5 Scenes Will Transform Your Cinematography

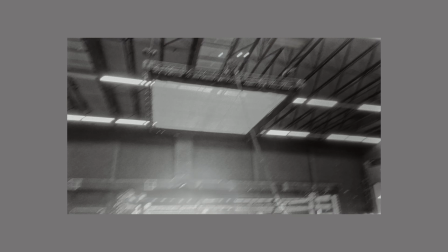Yeah, to be able to rig this thing above, yeah, you need to have nice and skilled people around. That's the thing. Yeah, if you do large scale production, you need to make sure you have people around that can help you and make sure we can do it nicely, safely, and etc.
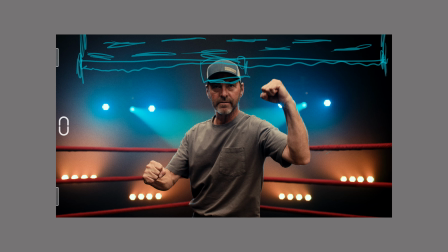That's the thing. And here, because he has a hat on him, yeah, we obviously like put some like a muslin bounce from this direction to make sure we have a little bit more level on this side and create less level on shadow side. Yeah, but we just try to play with stuff like that.
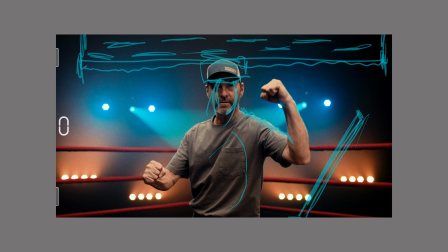And as you can see, we have nice level here, then we go dark a little bit here, level here, and that's pretty nice image right there. As you can see on the backlight, we have spotlight
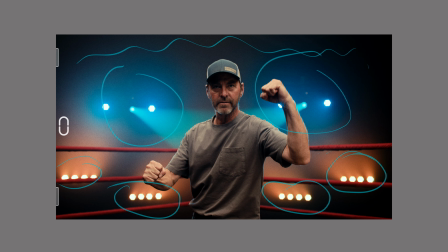here, and this more open face scenario, yeah, to be able to like have nice backlight wrap around the not just the one person, because we have two people in the other shots,
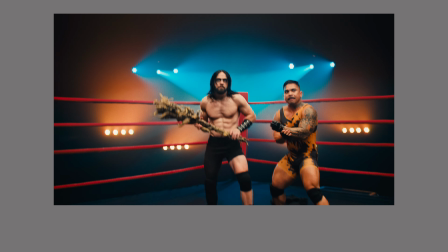yeah, and make sure we have backlight on them as well.
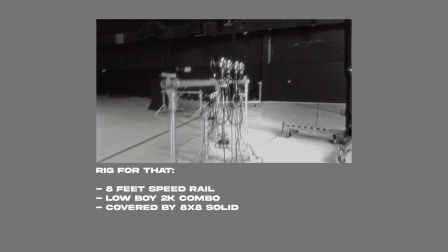Here we have a more practical open face warm 16 of them lights, yeah, to emphasize the ring,
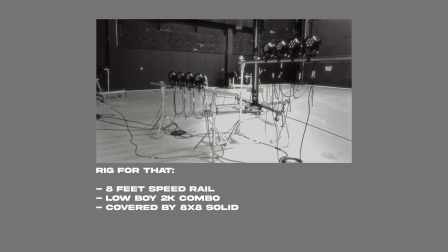emphasize the battle, emphasize the like this, I would say, more concert event, like an event lighting, I would say like that, because I had experience with theatrical light and I know that gonna work more
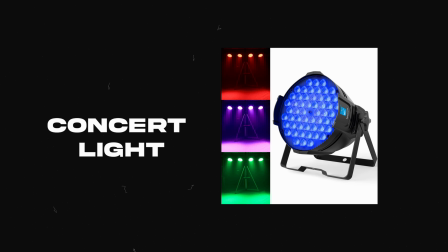easily on the budget, and also you be able to control of the light with variable variation there from DMX big controller, and all of this stuff should work perfectly.
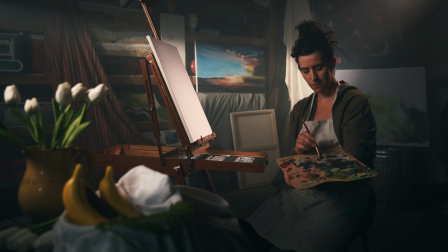The location pretty interesting because it's basically a garage that we transformed into the art studio with a bunch of props.
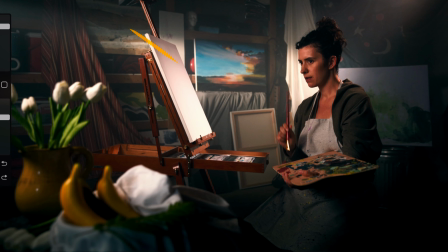Let's talk about lighting for this specific scene, and starting from the main object, main actor. For the key light we used F22c Amaran through the diffusion frame 4x half-grid cloth.
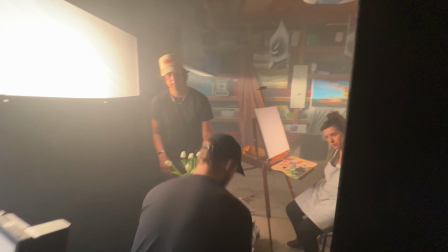Then also we cut the bottom of the frame using duvetine for
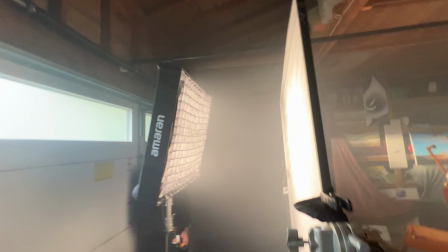just controlling light to spilling on her body and illuminate this factor.
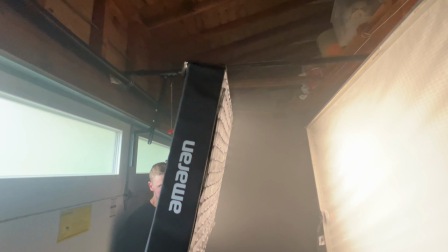Also put the floppy from the other side to be able to control the light from both sides,
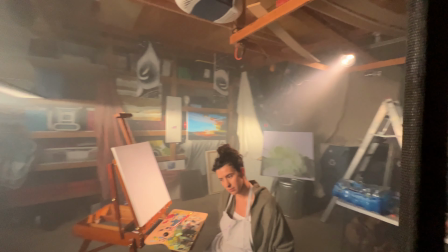and from the bottom, from the left and from the right side, to be able to have
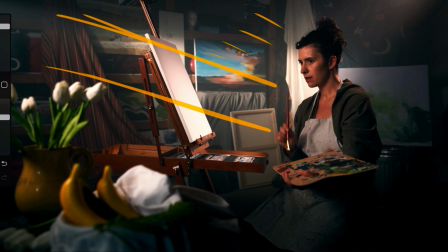tremendous amount of control and have a narrow key on her, only on the face, wrap around her. Backlight, as you can see, have just a shape, splash, narrowed down to the kind of small size and
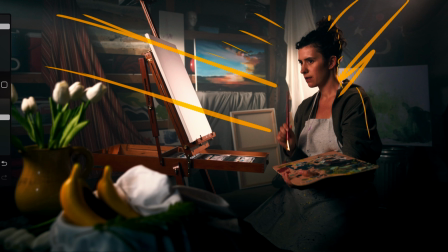attractive variation of the light, like a simulation situation when we going through the garage door, and garage door has typically small windows above or something like that where the light can come in through the garage, obviously.
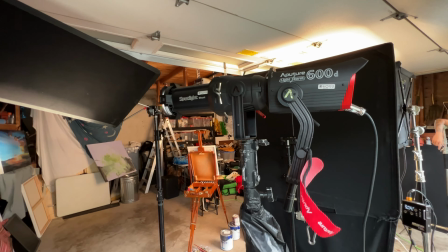And we did this with Aputure 600D and spotlight modifier with a little bit cut flag above to make
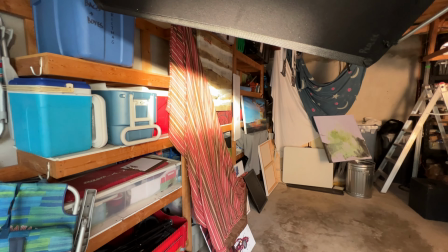sure we have this 100% control and lighting not spilling around and create kind of like a more harsh shape in this situation.
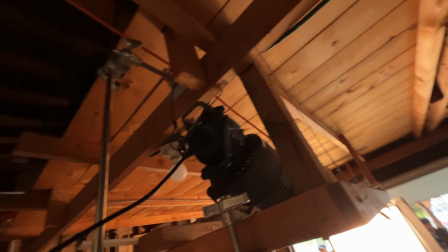And also for spicing up a little bit this thing, we have a backlight above her,
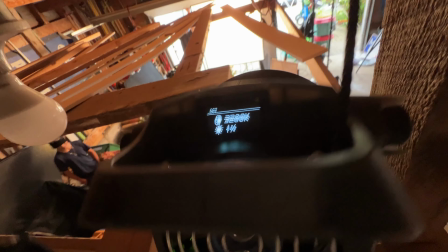kinda a little bit simulate this situation when you have kinda small window on a
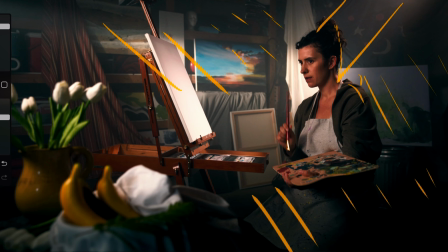ceiling and the light goes through it and creates kinda like God rays feeling. And as you can see, the smoke also here a little bit just to enhance the texture and lighting, shaping and all of this stuff.
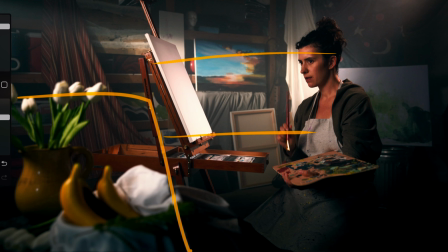As you can see, God rays we have on the background a little bit, and also on her hair light as well.